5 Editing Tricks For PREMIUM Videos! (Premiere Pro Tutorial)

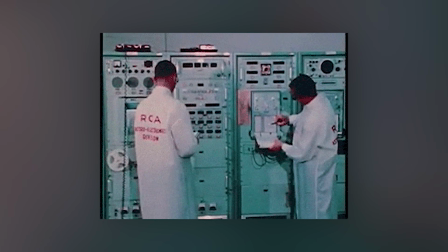don't need an expensive camera or a NASA computer to make premium cinematic videos.
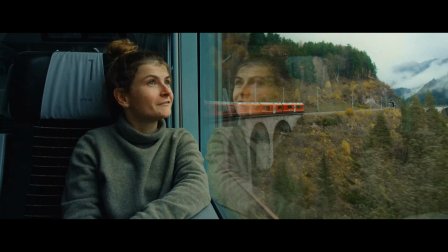Sure, it might help, but it actually all depends on your video editing skills.
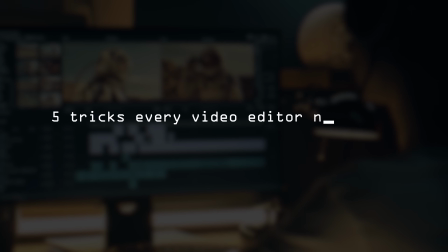I'm gonna show you 5 tricks every video editor needs to make their videos look expensive. Trick 1. Color grading. I'm gonna show you a color grading trick to make your phone footage look from this to this. First of all, phone cameras are often producing an oversaturated image. That's because our brain loves to see vibrant colors. But if you want it to look cinematic, we're gonna have to do something about that.
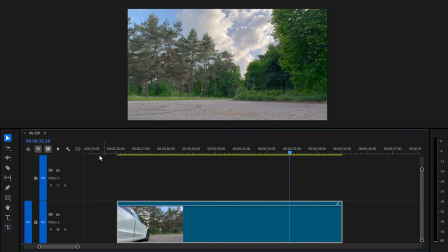So here I have my clip in the timeline. What you can do is go to the Lumetri color panel and simply decrease the saturation.
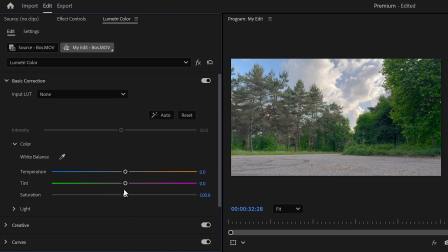But that will decrease the saturation in every color. Now what you're gonna do instead is look at your video and see which colors are oversaturated. For example, the greens, they don't really look good. To fix that, head over to the curves tab in the Lumetri panel.
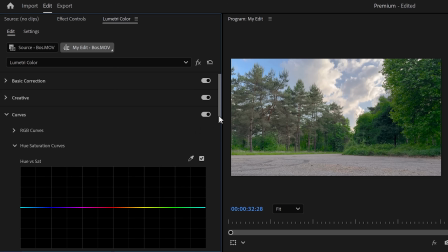If you scroll down, you will see the hue versus saturation curve. With this one, we can target a specific color in your video and decrease the saturation.
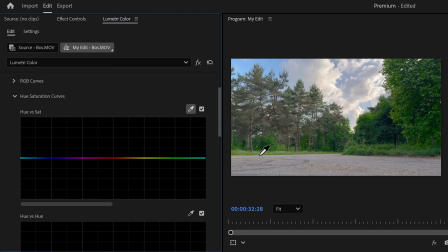So click the color picker and go to the program monitor. In here, click the greens in your video. As you can see on the graph, this will make a color selection. Of course, you can adjust this. Now, if you click and drag the point in the middle of that selection, you can increase or decrease the saturation. Now it will only target the greens. This is cool, but I do have a personal twist I'd like to show you.
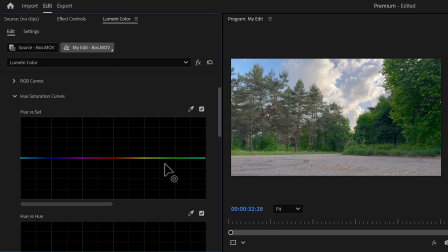So in the hue versus saturation graph, double click to delete everything. Now scroll down until you see the hue versus hue curve. This looks the same, but it does something entirely different. Instead of adjusting the saturation with this one, you can change the hue of your selected color.
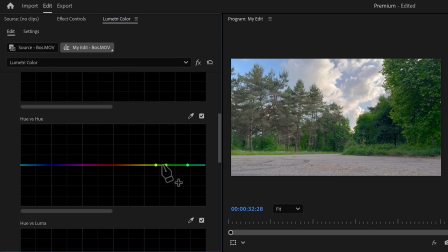So I created the same color selection in here, but this time, when you click and drag the middle point, you will actually change the greens to another color. I always like to push more orange into it. That makes the grass and the trees look a little more dry.
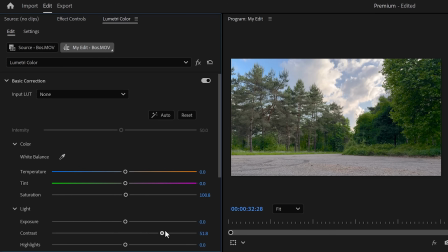It gets rid of that flashy feeling. Then lastly, I like to add some more contrast to separate the whites and the blacks even more. This already looks good, but the next trick is gonna make it look even better. Number 2. Adding film grain and black bars.
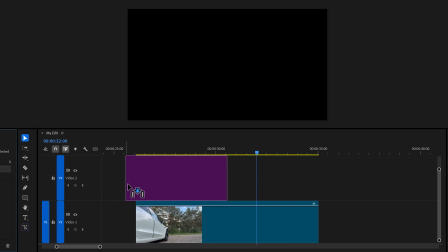I always like to use an adjustment layer for this. That way I can save it and use it again in other projects.
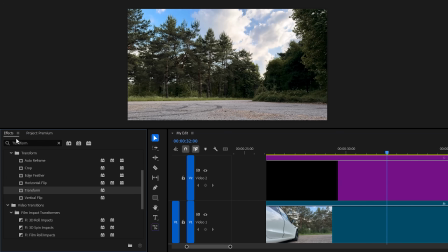So to do this, we're gonna need 3 effects. In the effects library, find the transform effect and drag it on the adjustment layer. Then go back and find the crop effect. Drag that one on the adjustment layer as well. For the third effect, find the noise effect and do the same thing. Now with the adjustment layer selected, head over to the effect controls. Then go to the crop effect.
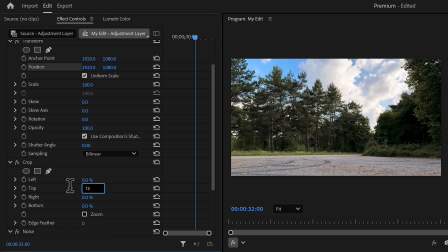Set the top property to 13% and do the same thing for the bottom property.
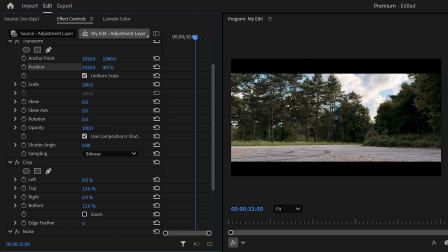Next, expand the transform effect and play around with the vertical position property. That way your frame will always fit, regardless of the black bars. Finally, go to the noise effect and increase the amount. Don't overdo this because that makes it look like a static television.
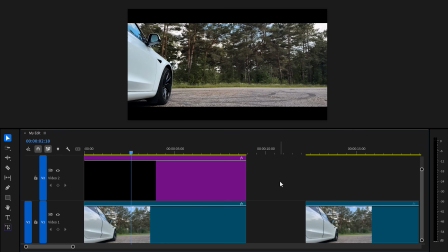I usually have it around 15%. That looks awesome. Well, the next trick can help you become a better content creator.
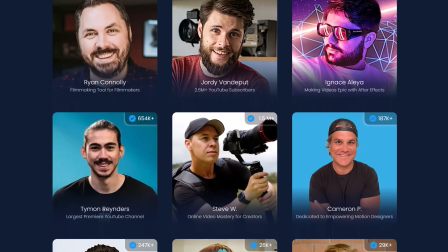Just like every year, I'm partnering with a few big names to create one creator's bundle.
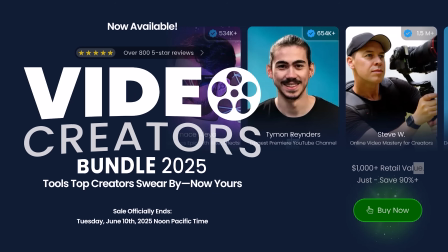This is possible thanks to 5-day deal. I know, it's an old picture of me. It is what it is. Now, let me show you what you can expect from this bundle. For example, this explosion pack. You'll get tons of explosion assets and tutorials on how to use them.
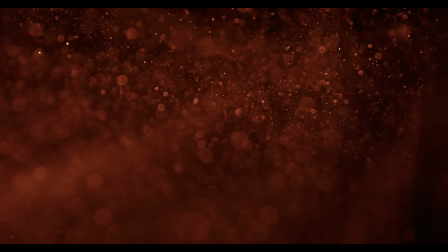This here is the Cinematic Particle Toolkit by Film Assets, which includes 94 high-end particle overlays. I can keep going and going. There's a lot more. And of course, I suggest you check it out for yourself to see if you like it by clicking the link down below.
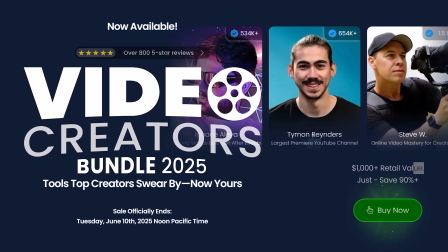This entire video bundle is worth more than $1,000 if you bought everything separately, and you can get it for just 98 bucks.
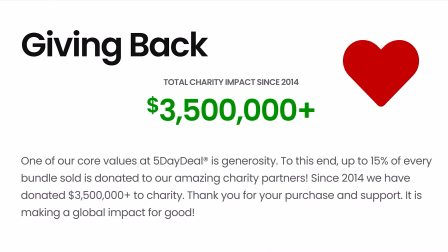Now, since 2014, 5-Day Deal has already donated more than $3.5 million to charity, and that's all because of you guys. Now, this 5-Day Deal will only last 5 days, so maybe it's something you like. To check it out, go to videobundle.net or just click the link down below.
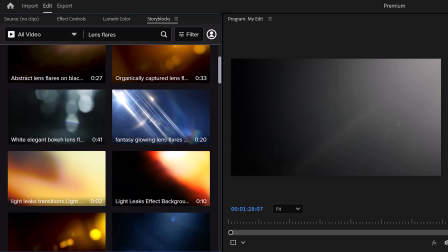Now it's time for trick number 4, adding lens flares to your videos. I highly suggest you use Storyblocks to search for lens flares because of the plugin.
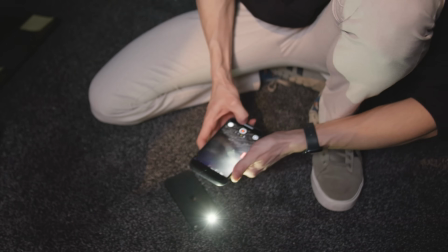But of course, you can also shoot one yourself. All you need is 2 phones and a dark room.
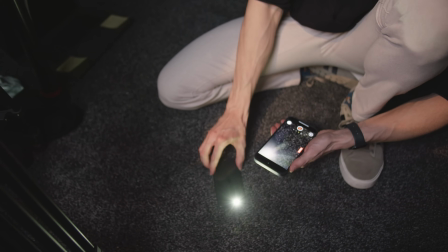Lay one phone on the ground with the flashlight facing up, and then use your second phone to film the lens flare.